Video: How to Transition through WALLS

Today I'm going to show you how to transition through walls and underground for free using our free sample pack.
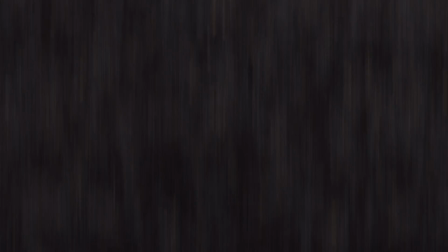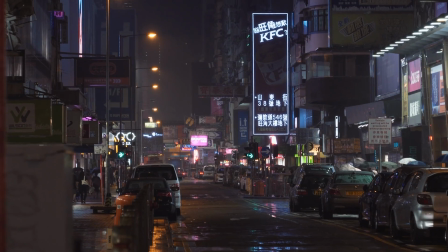What's up everyone I'm Tyler Casey and we actually just dropped a new pack the foreground transition pack and if you haven't seen this effect I've seen it in a lot of popular music videos and I definitely wanted to create a pack where you can actually do these effects but make them a lot easier to do.
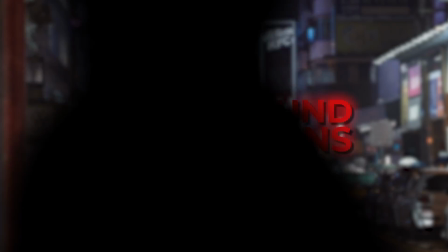34s
So you've seen these effects where basically the camera will go underground you can see like different aspects whether it's like gravel dirt or
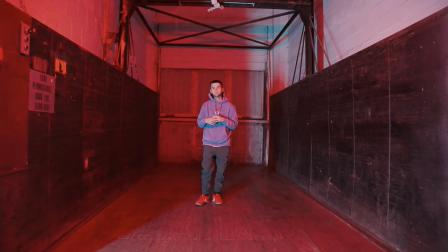42s
you go through walls and you see sheetrock it's a really cool effect it kind of makes it feel like the camera can go anywhere so we have a free sample that includes a few assets where you can pull this effect off completely free i'm going to link it down below if you guys want to check out the free pack just add it to your cart but we also have the full pack i'm going to dive into that a little bit later so
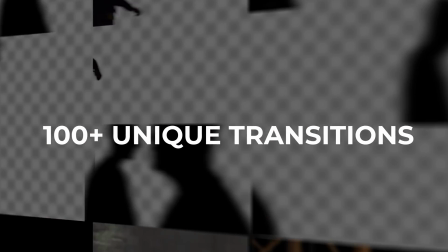63s
if you guys want to see that i'm going to have everything time stamped below so here's what comes in the sample pack if you guys just want to get the free sample
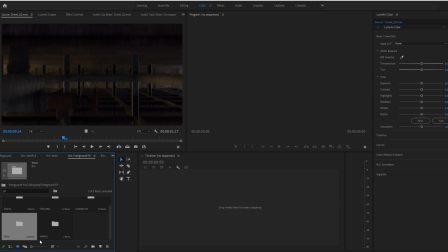70s
pack these folders are all the paid version we'll go into those a little bit later so here's a sample pack you
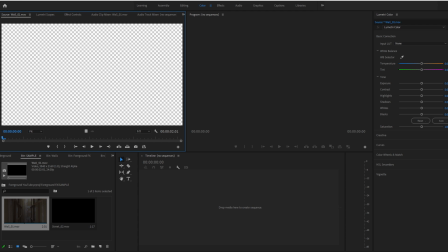78s
get two assets and these are definitely some of my favorite assets right here so let's go ahead and play this this is transparent if you do not know so your video footage would go in here so let's go ahead and play that and we pass through this wall right here so we actually
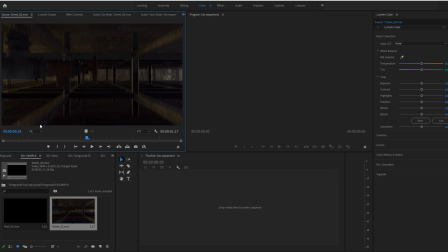93s
these are all 3d assets. Let's go ahead and check out this one. So this one goes down below the street. So basically what we're going to do is we're going to overlay this on some footage and I'll show you how easy it is.
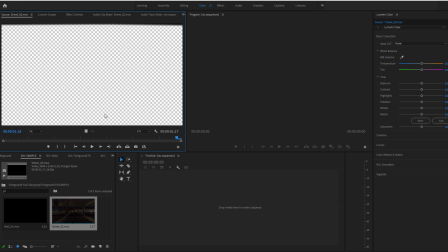105s
And then I'll also show you a quick little tip on how to add some motion blur and help sell this effect even more.
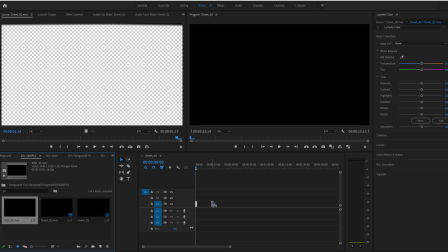111s
So let's grab some footage and get to it. I'm just going to drag these two in here and we'll put them on the second layer until we find some footage.
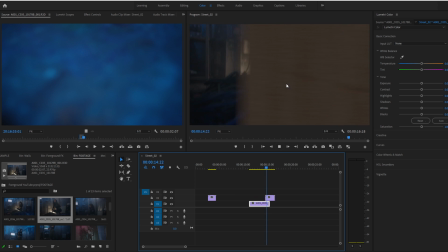120s
So for going underground, I have a pretty simple clip here, and it's in slow motion So we don't want that that's going the wrong way So we we wipe down and then it goes to there so it already looks like it kind of works And we're actually going down into the ground but
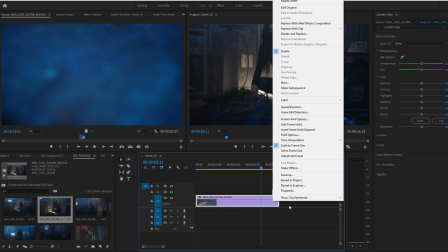138s
the cool thing is is we can actually go to speed clip duration and
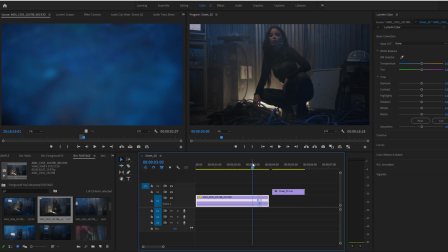144s
We can actually just speed up this last little bit and we can speed ramp it just a little bit To make it feel a little bit more real
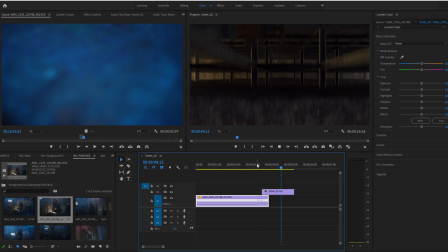153s
Let's just move that forward a few frames So then we need a clip that basically comes down
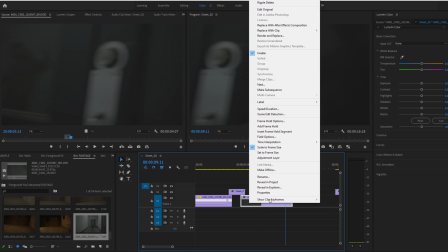165s
So that transitions down and then we wipe to the right so I'm also gonna do some speed ramping here just to help speed these up a little bit and
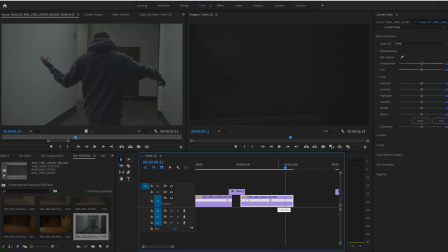176s
Then let's speed it up when we transition this way and
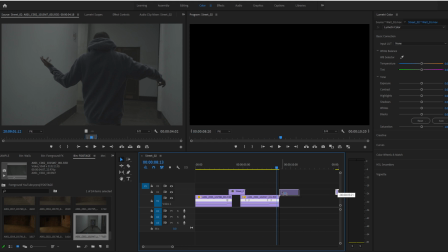185s
Then we should easily be able to drag on this